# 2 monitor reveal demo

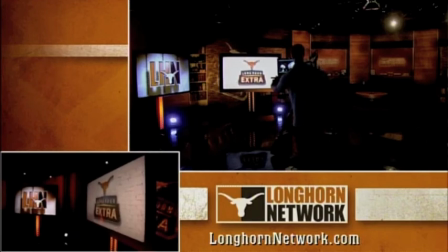(8:16)
Now the key here is not,
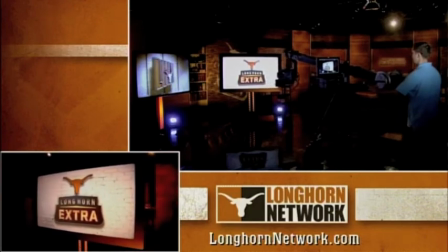(8:21)
the biggest pitfall that you're going to run into is you're going to be too far this way, and then you're just going to pan to the second monitor and go to it.
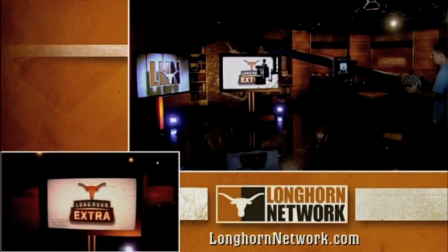(8:28)
And that's going to be flat. So you can see the difference here. If I come over, pan to the second monitor, and go to it,
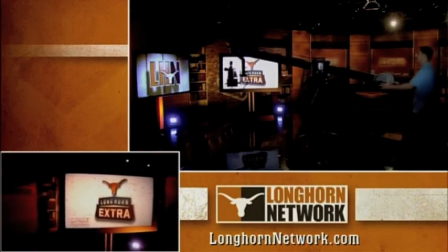(8:38)
the reason that doesn't look as cool is because we're not using our wide-angle lens to its fullest potential.
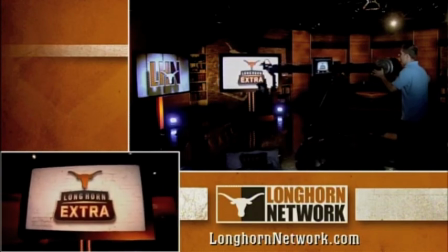(8:43)
So we want to come around, wrap it, and now this is where the payoff is.
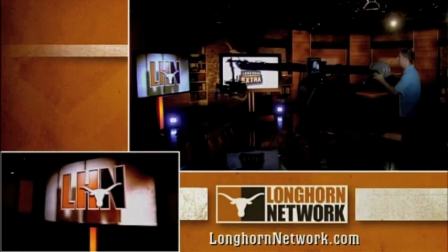(8:49)
Skim across that first monitor. Come into the second monitor. Again, nice and tight.
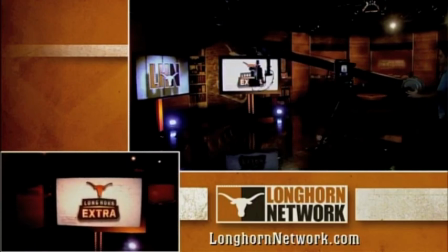(8:56)
If you just pan to an object, you've got dead space. This shot does not do anything for anybody.
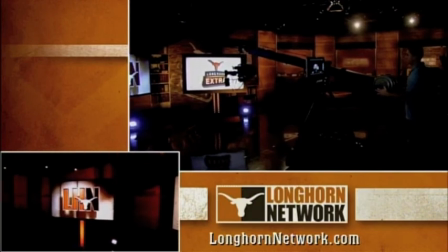(9:05)
Panning over. You've got dead space in the middle.
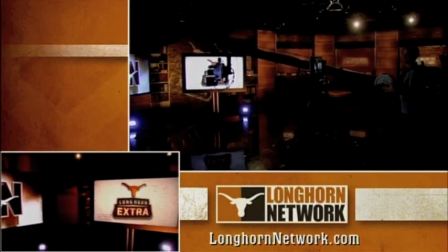(9:08)
If your shot's 8 seconds long and 2 seconds of it isn't great, then 25% of your move is crap.
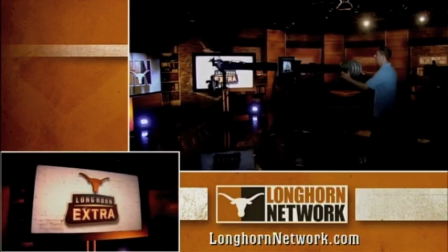(9:17)
And we don't want that. We want 100% of the move to be appealing to the eye. So again, we're going to wrap the monitor.
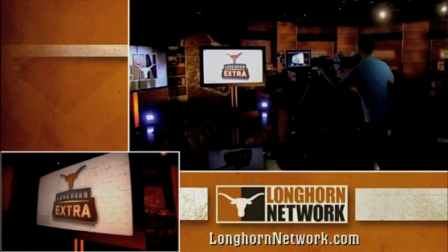(9:23)
We're going to come around. We're going to truck in, reveal the second monitor. Now, commit to it.
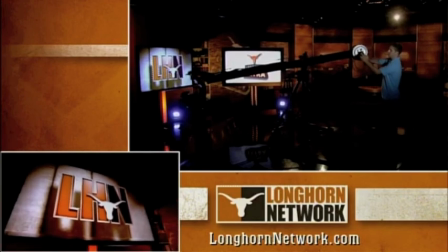(9:28)
Bam. And that is how you do the blind reveal and the normal reveal.
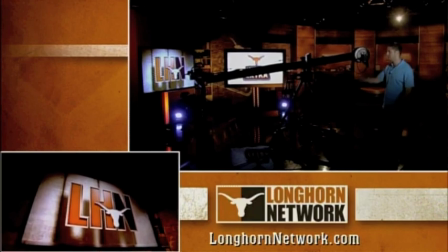(9:34)
Now, once you've mastered this, you can add more monitors. You can do 3 monitors. You can do 4 monitors. The sky's the limit. Play around. Think outside of the box. Get creative. Do what you want.